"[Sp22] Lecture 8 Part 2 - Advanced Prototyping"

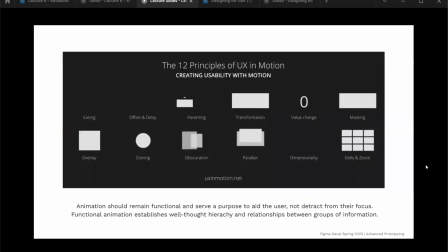So these are 12 principles of UX in motion.
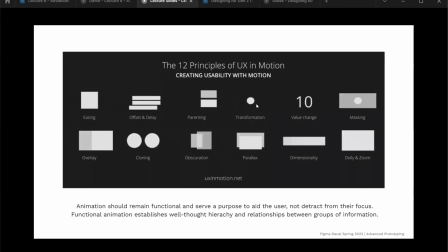So these are things that you can think about. Transformation, this reflects very nicely in Smart Anime, the idea of something changing from one form to another.
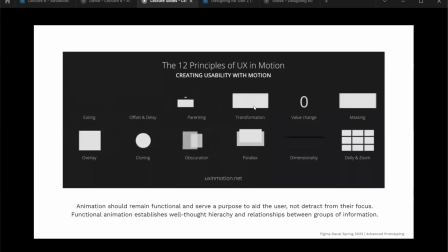You want it to look the way that your brain thinks it's going to look. If you have something like a camera movement, if you're thinking about UX in terms of like, what if this was like a film? What is the idea of the camera actually moving? This is, you can see something is zooming in, even though what's actually happening here is probably that this rectangle in the middle is just getting bigger.
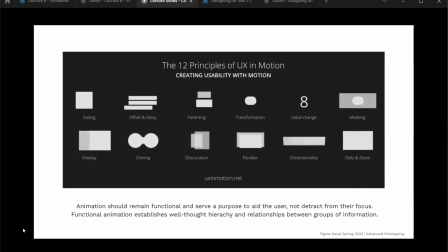The animation effect is that you're zooming into the screen there, right? So animation should be functional and serve a purpose to the user and not distract them.
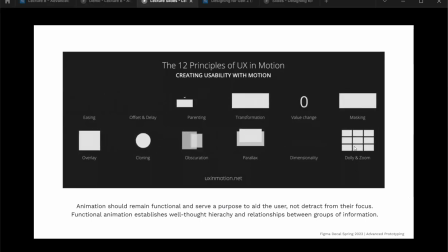These all feel very smooth. I know it feels very busy right now because we're looking at 12 of them at the same time.
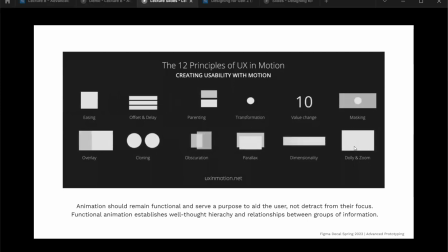But functional animation helps to reinforce the hierarchy
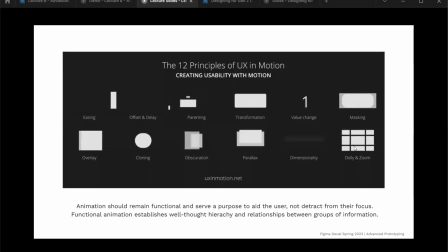your understanding of something, and the user's kind of perception of what it is that they're actually using.
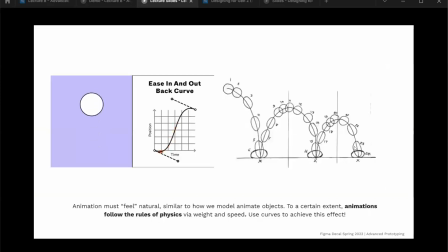So animation, for the most part, in your UX design should feel natural. There's obviously cases where this might not be what you want if you're doing this like an art piece, if you're making something that needs to feel urgent or particularly jarring, then you might not want them to feel like natural movement. But for the most part, you do want them to feel natural.
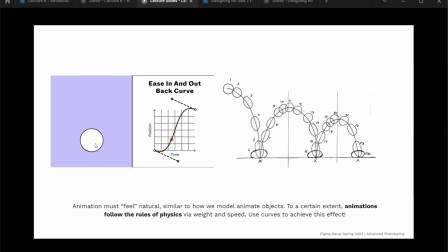This is the idea of the easing curve that we talked about, where you can see that this circle moves down, moves up, and then moves back down. So it has a kind of bounciness to it. You can see this happens because this line goes underneath the graph and it goes a little bit over the graph, the starting points. And then the time is indicating the speed of things.
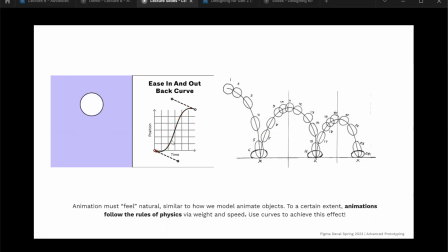So it moves at first a bit slowly, then it moves quite quickly for the entire middle section, then it moves slowly again as you see the time passes. This is very similar to the idea of squash and stretch in animation. The idea of squash and stretch is that there are moments in time where something needs to be stretched out.
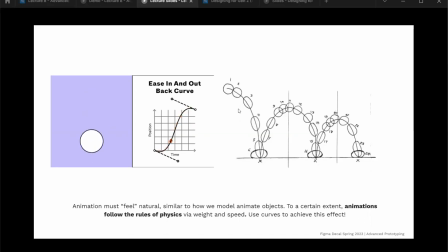Like say when this ball is moving quickly, the ball is actually physically longer in the drawing. And then when it's hitting the bottom, there's a moment of pause. Because there's that tangibility of the ball hitting the ground, it's going to squash down. So it actually gets flatter as it hits that impact point, and then it kind of stretches back out.
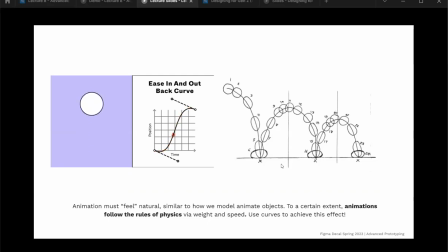So squash and stretch is what makes animation look smooth, even though it might not be what you intuitively think it's going to look like. If I were told like my first day out here, my first day in this class, to animate a ball, I would probably draw the same ball over and over again as a perfect circle, but then it would kind of look like if my hand was doing like this, which doesn't feel like a ball bouncing.
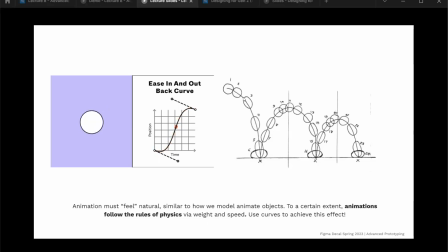If I wanted to mimic a ball bouncing, I'd do this. But you can see there's a change in speed as my hand is moving.
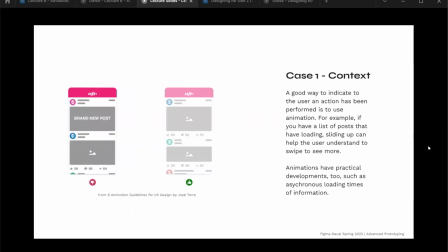So some cases of like this actually in like say mobile design in context are these are some examples of why that animation is so important. So in this particular example, we're talking about the context of something. A good way to indicate that an action has been performed is to use animation.
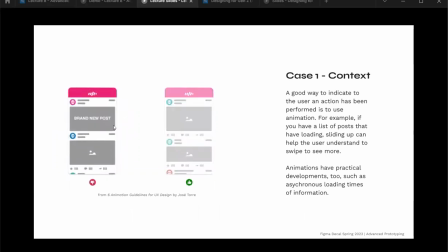So in this example, there's new posts appearing, but because they just pop in, you can't actually tell anything is happening. If these images say were the same, if it's somebody retweeting something, you might not actually notice that there's a new piece of content. Whereas on the right side, a good example is having things slide in.
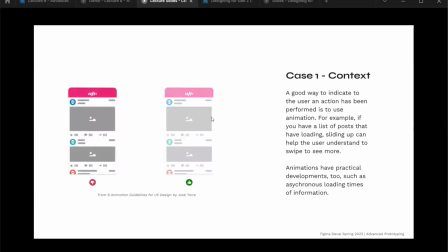And by having it slide in, you actually see that that's actually visibly happening in the screen itself. So this gives a little bit more context. It gives a little bit of feeling to the, I guess, feed layout that you have in this particular app.
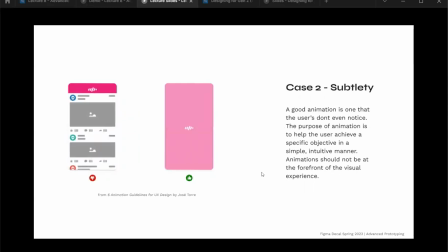Case two is subtlety. There's some things where less is more, and a lot of that is in UX animation. If you notice it too much, it is probably a problem because you're distracting the user.
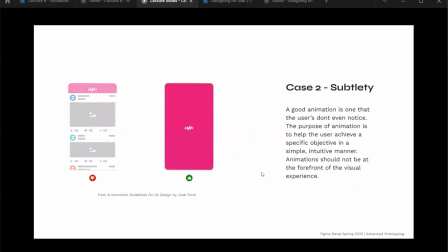You want it to be animated in a way that feels normal, but that also doesn't detract from what's going on.
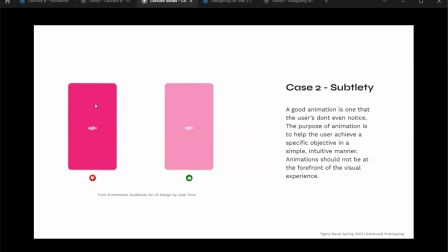So in this example, this is kind of exaggerated, but everything is flying in from different sides of the screen.
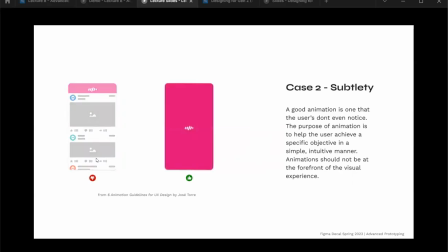That's distracting. I don't know where things are coming from. I don't know what the left and the right sides of the screen mean.
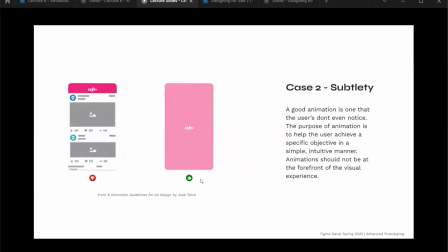Whereas on the right side, we actually have everything coming in from the bottom when it loops. So all of these cards are coming in from the bottom. Another reason why it coming up specifically from the bottom is helpful is because this is designed to be something like an infinite scroll.
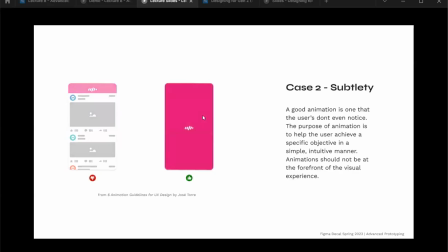If everything was coming in from the right side, I would think about what is the physicality of that? What is tangibly on the right or left side of my screen?
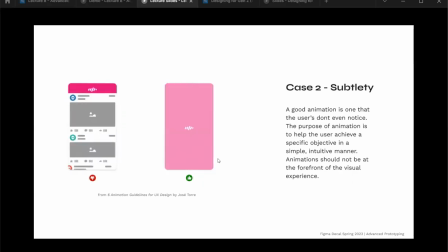But if it's coming from the bottom, I know that as I keep scrolling down, as I see where it's coming from, I'm just going to see more posts.
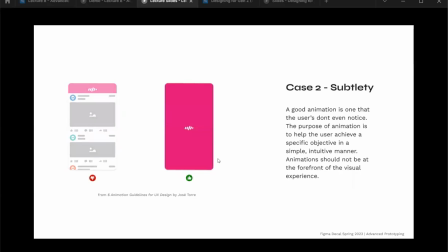So it reinforces the idea of infinite scroll.